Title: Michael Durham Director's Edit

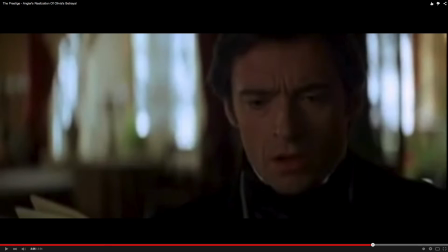244s
And there's another similarity between them when you get that this extreme close-up of Ben trying to crush the phone, and Angier does the same thing,
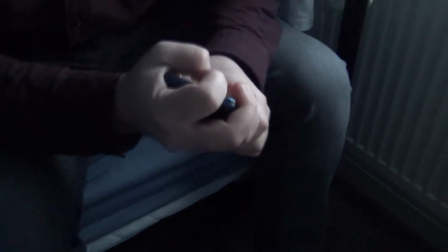252s
trying to crush Borden's diary, like they're trying to destroy what they've just read and that they don't want to know that it's real.
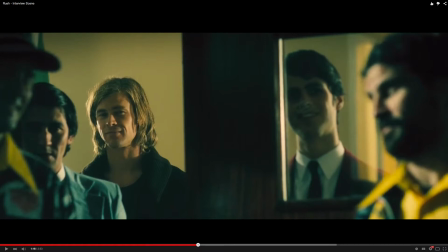260s
You get the final shot here, which was actually inspired by Rush and Hunt's relationship with the journalist in the separate scene from my textual analysis. He suddenly becomes angry when somebody insults his friend and rival, Lauder.
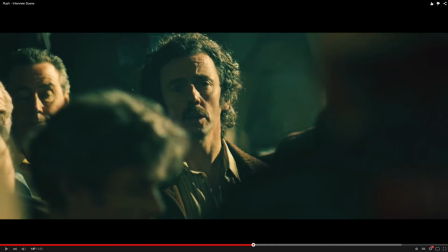274s
Of course, Ben and Lee don't have the same relationship, so that anger comes from feeling betrayed, basically. So he throws the can at the floor. Originally, I did actually plan for the controller that he was holding to be thrown, but it was too difficult to do this without it being damaged, so I simply chose to use the can.
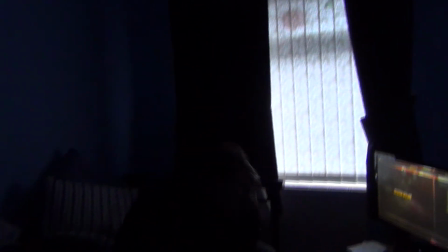291s
The film closes with a zoom in on Ben with his face in his hands, upset at what happened, further distancing himself really from the rest of society, I guess.
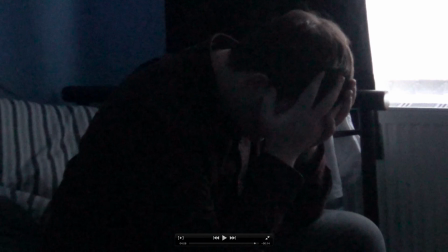300s
I wonder that I could have actually reshot the ending and have him leave to try and win Jess back. But overall, I was happy with the film, and I think this works perfectly well as it stands.